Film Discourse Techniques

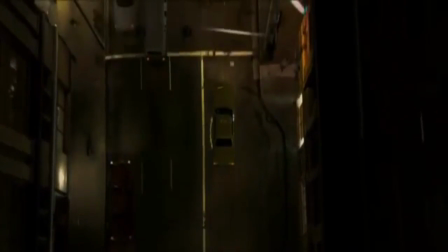0:00 Hi, my name is Brian Klee, and this is my midterm project for CSC 582 in the spring of 2016.
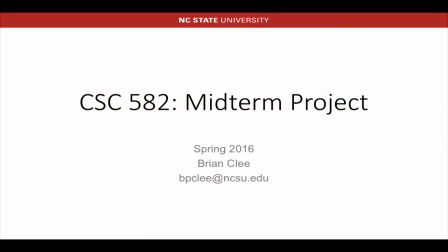0:07 My midterm is in the form of a video essay on the topic of film discourse,
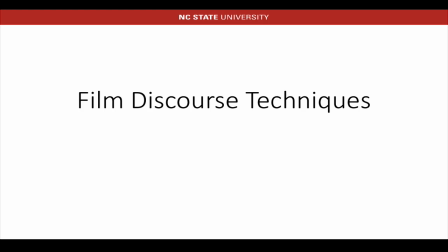0:13 specifically on introducing techniques in film discourse and how they apply to narrative. So, what is film discourse?
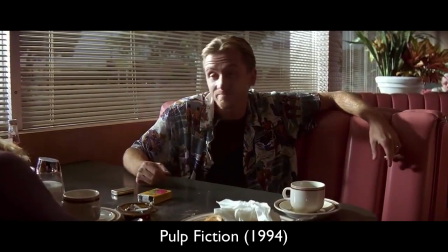0:19 Film discourse is the language that lets us talk about the cinematic techniques used in film.
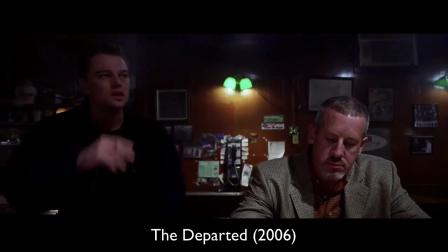0:24 Even outside of narrative, this concept is critical. When you are watching a film,
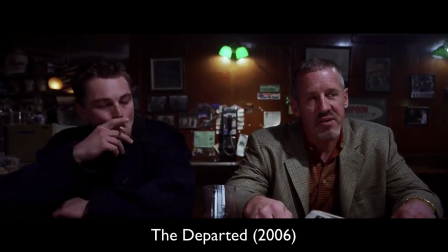0:29 it's important to remember that every single element of its presentation has been meticulously crafted by a director and their cinematographer.
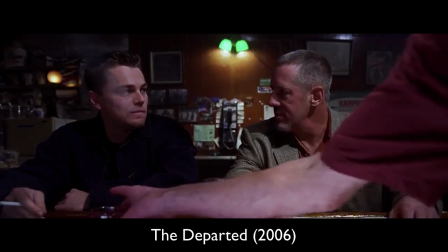0:37 If we then consider narrative,
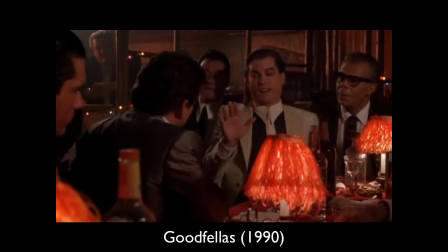0:39 it's critical for our ability to discuss the narrative implications of the director's choices to have some language and understanding of film techniques,
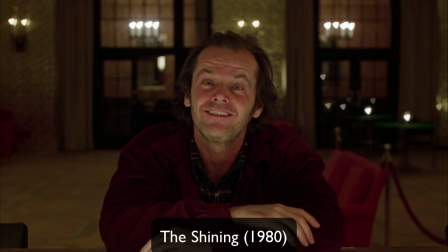0:46 or our discourse. Specifically, in this video essay, I'm going to walk through the major techniques used in film discourse and exemplify them in detail, taking time to focus on the possible narrative implications of each technique. So without further ado, let's begin.
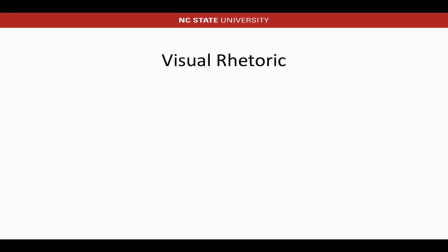1:05 First, let's consider film discourse in a more broad and general way. We'll refer to this as our visual rhetoric. The main themes of visual rhetoric that we will discuss are image and movement.
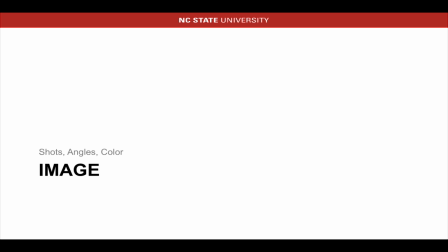1:18 We're going to start off with image, specifically talking about types of camera shots, different camera angles, and color.
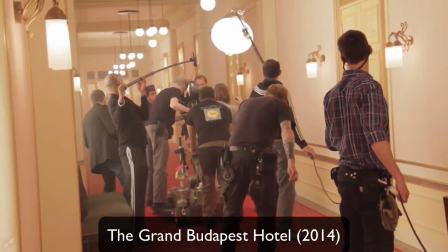1:25 So let's talk about camera shots. It's our first major technique in film discourse.
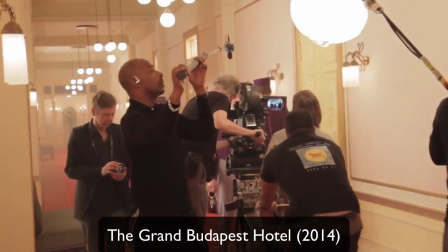1:30 This is also perhaps the broadest category of film discourse, and it can be broken into multiple subcategories.
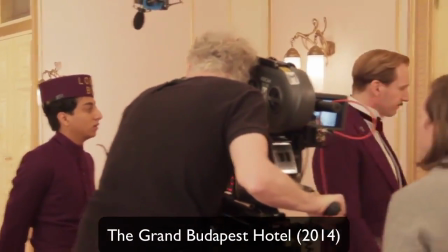1:37 The easiest category of camera shots deals with the actual distance of the camera to its subjects in the scene.
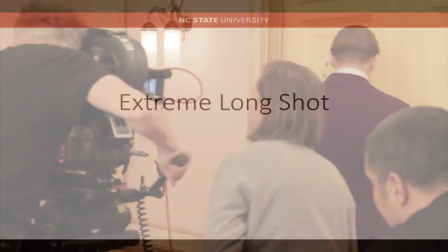1:45 We will start with the farthest example, the extreme long shot.
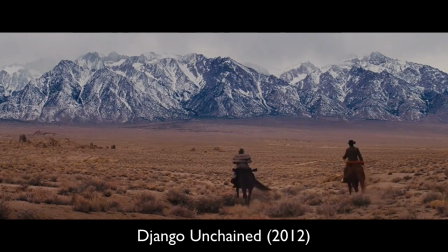1:51 The extreme long shot is a panoramic-type view of almost always an exterior location, simply because of the distance on the shot.
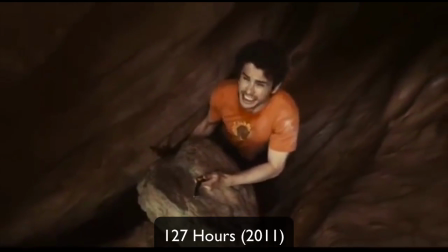1:59 These shots are taken from long distances away, sometimes up to a quarter of a mile away.
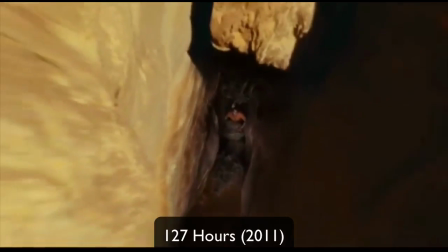2:05 Because of the nature of these shots, the object generally occupies a small ratio of screen space in relation to their setting,
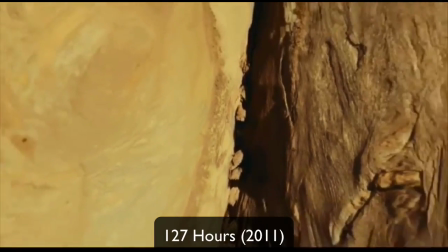2:11 which is displayed clearly to the audience as their overwhelming surroundings.
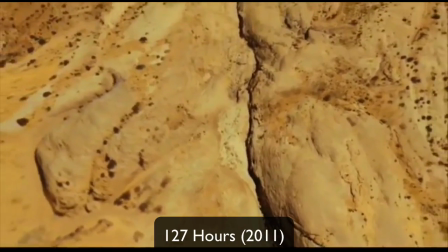2:16 From a narrative standpoint, the utility of this shot lies in the ability of the environment to foreground a central character.
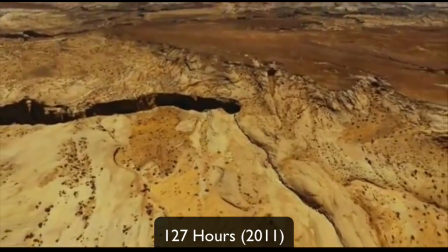2:22 This can be used in a variety of ways. It might demonstrate a character's solitude and isolation, or it might show the sort of environment that explains the character's emotional state.
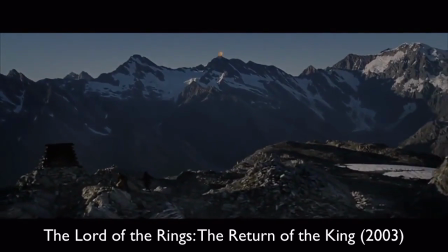2:33 Let's take, for example, this scene in The Lord of the Rings, The Return of the King, where the beacons of Gondor are being lit.
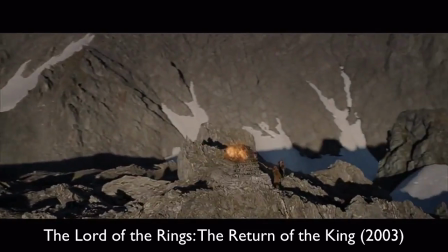2:41 It is important to know that prior to this scene, Gandalf and Pippin have ridden to Minas Tirith to aid them against Sauron's coming forces.
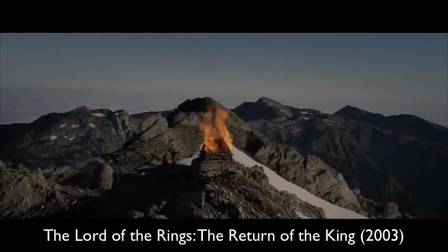2:49 Yet because their leader Denethor refuses to call for help, Gandalf convinces Pippin to secretly light the beacon atop Minas Tirith.
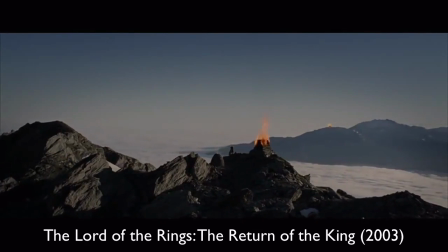2:59 Following this act, the audience watches as a domino-like effect occurs as the beacons are lit far across the land,
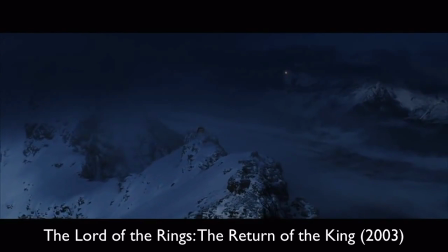3:07 finally reaching the eyes of Aragon, who can use this call for help to finally muster the Rohirrim's aid.
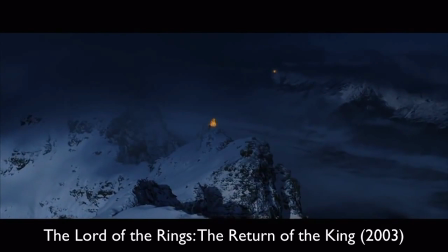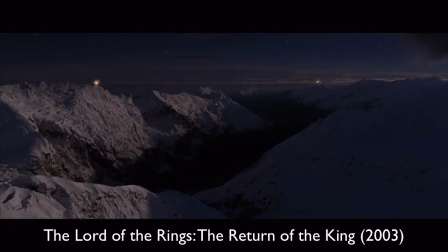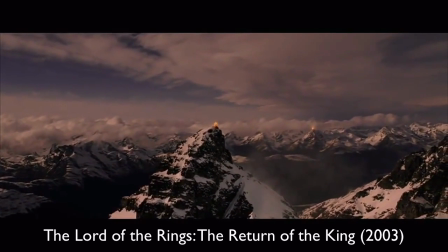3:27 The use of this extreme longshot here is critical to convey the sense of distance and companionship across the land,
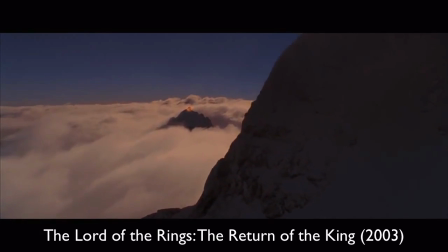3:34 and to demonstrate that even in a time when all seems lost,
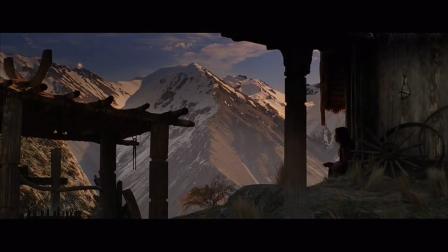3:39 men's collective forces span wide enough and far enough that they just might make it out okay.
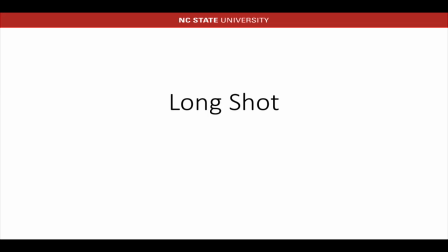3:46 Following the extreme long shot, we of course have the long shot, which shows the scene from a distance as one might view a play in a theater. However, due to time, we're going to pass over this shot and move on to the medium shot, or mid shot.
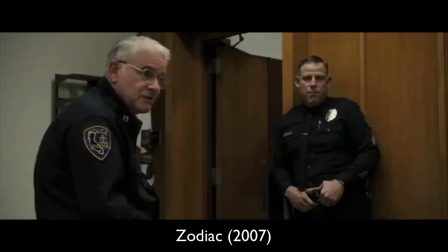4:02 The medium shot is a relatively close shot, revealing a moderate amount of detail.
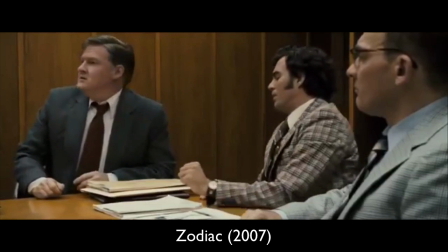4:07 A medium shot of a figure generally includes the body from the knees or the waist up, and And it's one of the most common shots used in film.
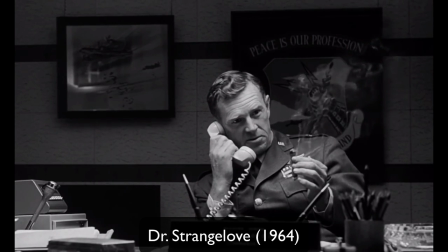4:16 Medium shots are generally used in scenes where there's a small group of people acting and sharing a dialogue.
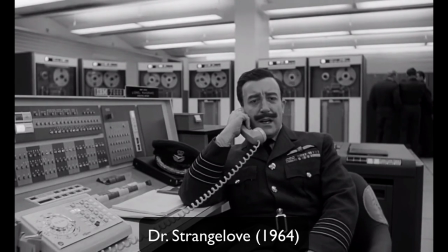4:22 It gives the audience both a good view of the speakers, showing their facial expressions and body language, but also a partial view of their background.
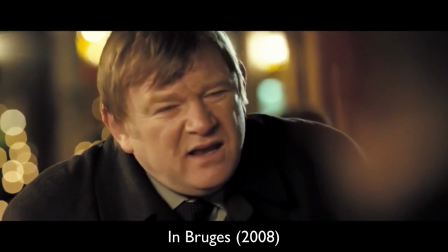4:31 Take this scene from In Bruges, where two of the main characters are having a conversation outside,
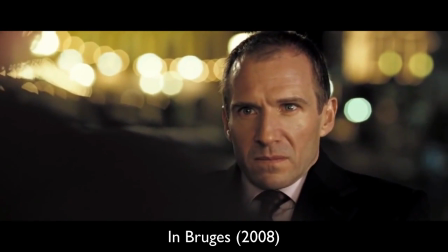4:37 even without hearing the dialogue, which has been left out due to severe profanity, By using a medium shot,
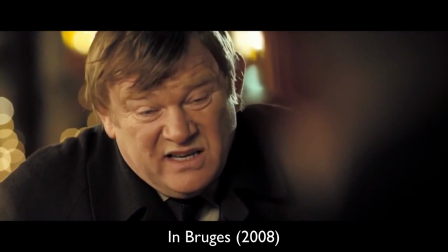4:43 the audience is able to see in detail the facial expressions of both men,
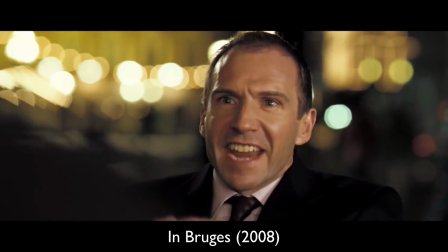4:48 and can immediately recognize that one has become severely offended by the other's words.
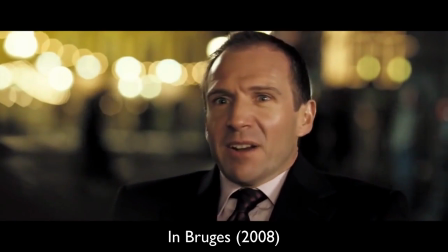4:53 Narratively, this type of shot is perhaps the best default shot we have,
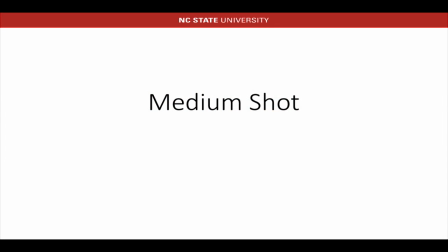4:58 as it portrays characters' emotions through their facial detail and body language,
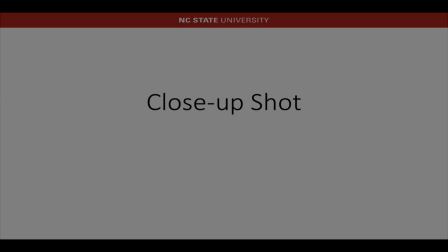5:03 and this is obviously reflected by its widespread use in films. After the medium shot comes the close-up shot, or close shot.
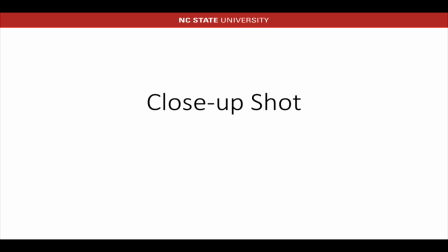5:13 This shot shows a detailed view of a person or an object, usually without much context provided. The distance between a close shot and a medium shot can sometimes become blurred, as there is no discrete distance that defines each.
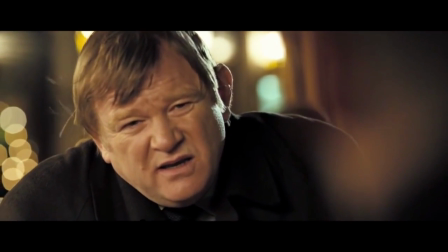5:28 The shot we just examined from in Bruges, for example, is sort of a halfway shot between a medium and a close.
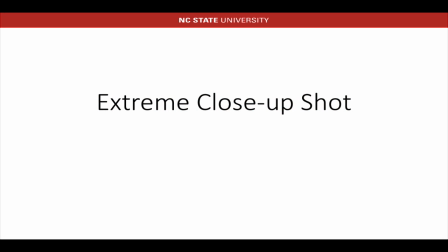5:35 Because of this, we're going to move on to our next shot, the extreme close-up shot, which leaves no ambiguity. The extreme close-up is a minutely detailed view of an object or person.
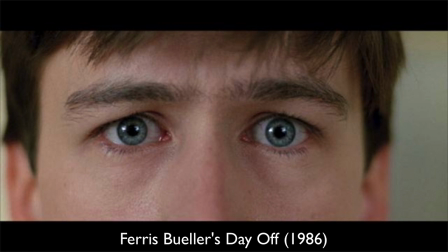5:47 An extreme close-up of an actor, for example, generally only includes his eyes or his mouth.
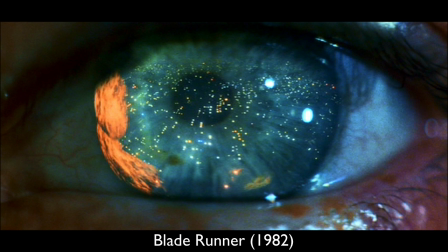5:53 The extreme close-up shot is unique in that it allows the audience to enter the character's intimate space,
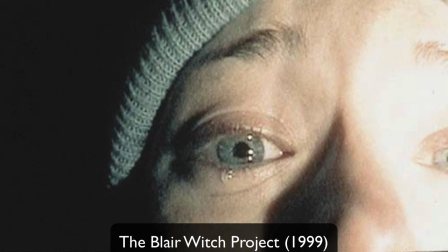6:00 possibly revealing certain characteristics and emotions that would have otherwise gone unnoticed from afar.
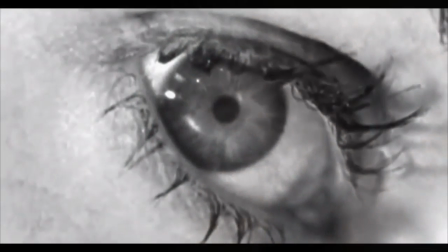6:06 This unnaturally close view intensifies feelings the characters experiencing, and from a narrative standpoint,
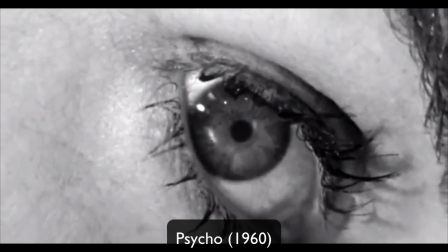6:13 gives viewers a view into their internal character state,
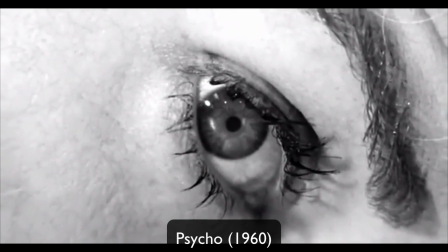6:17 a tricky thing to do in film, allowing us to feel sympathy for and establish a connection with them. Take for instance this opening shot from Pink Floyd's The Wall.
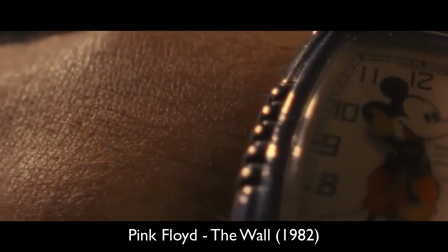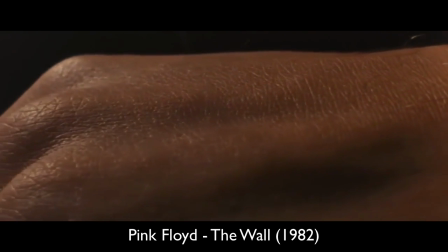6:33 This scene began with an extreme close-up of the main character's wristwatch, followed by a close-up of his burnt-out cigarette, and
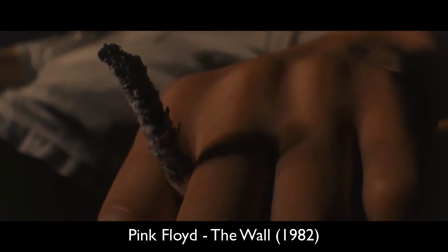6:42 then closes in on his face. The next scene will show flashbacks of riots and war.
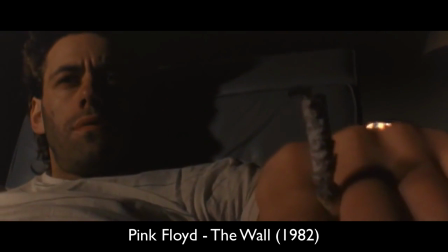6:47 This example of an extreme close-up successfully sets the tone and mood for the film,
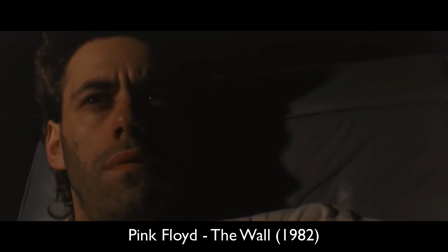6:52 in which we as the audience establish an emotional connection with the main character, Pink,
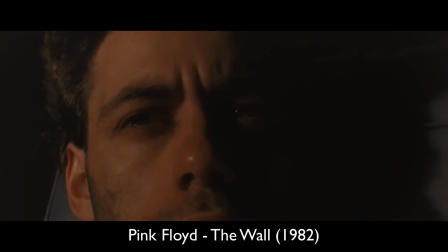6:59 leading us into the film questioning his alienation and pain.
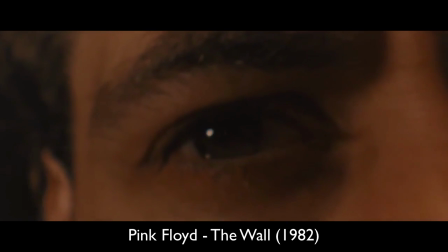7:03 This technique is then continually revisited throughout the film to maintain this critical connection with the viewer.
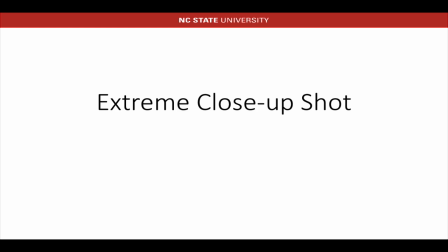7:10 Aside from just the distance of the camera to the scene, there are also other important techniques specifically involving the camera shot. For example, we have the zoom. Zooming is a simple concept to understand.
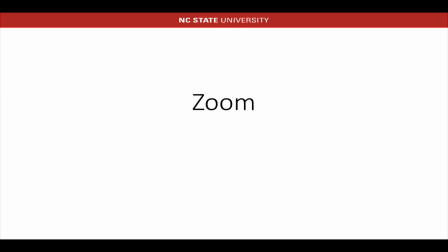7:24 A zoom shot occurs when the cameraman used a zoom lens to change from a wide angle to a telephoto shot, and vice versa,
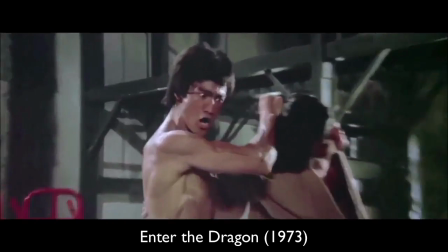7:32 in one continuous movement.
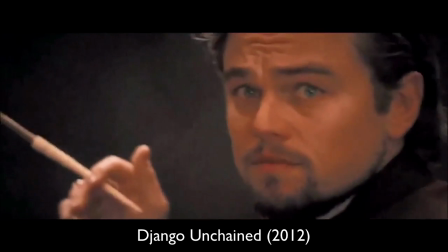7:34 Zoom shots are when the director makes use of one of these zoom lens to change the focal length during a shot, so that a dolly or a crane shot is suggested.
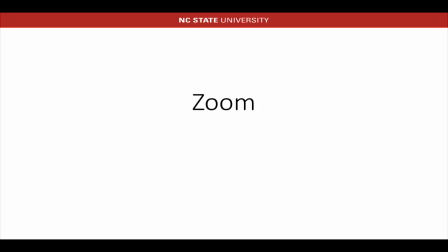7:43 Also, don't worry, I'm going to explain those concepts later on. For now, let's focus on this scene from Shaun of the Dead.
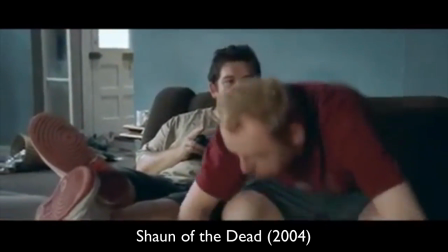7:50 Here, we can see how quick cuts and zooms can create a narrative comedic effect on the scene.
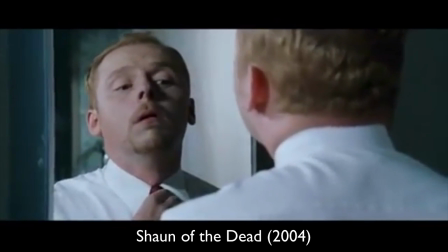7:56 Normally, quick zooms are used as a narrative tool to increase pace and tension, making simple actions carry more weight.
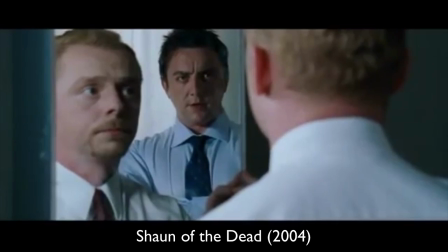8:03 We usually see them in action films, yet here, in Shaun of the Dead,
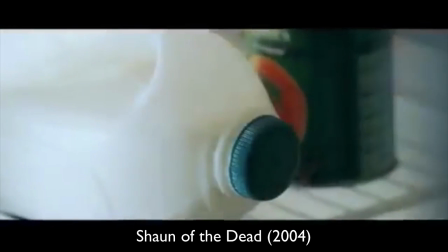8:08 we can see how the director plays off of this convention on everyday activities, like putting jam on your toast.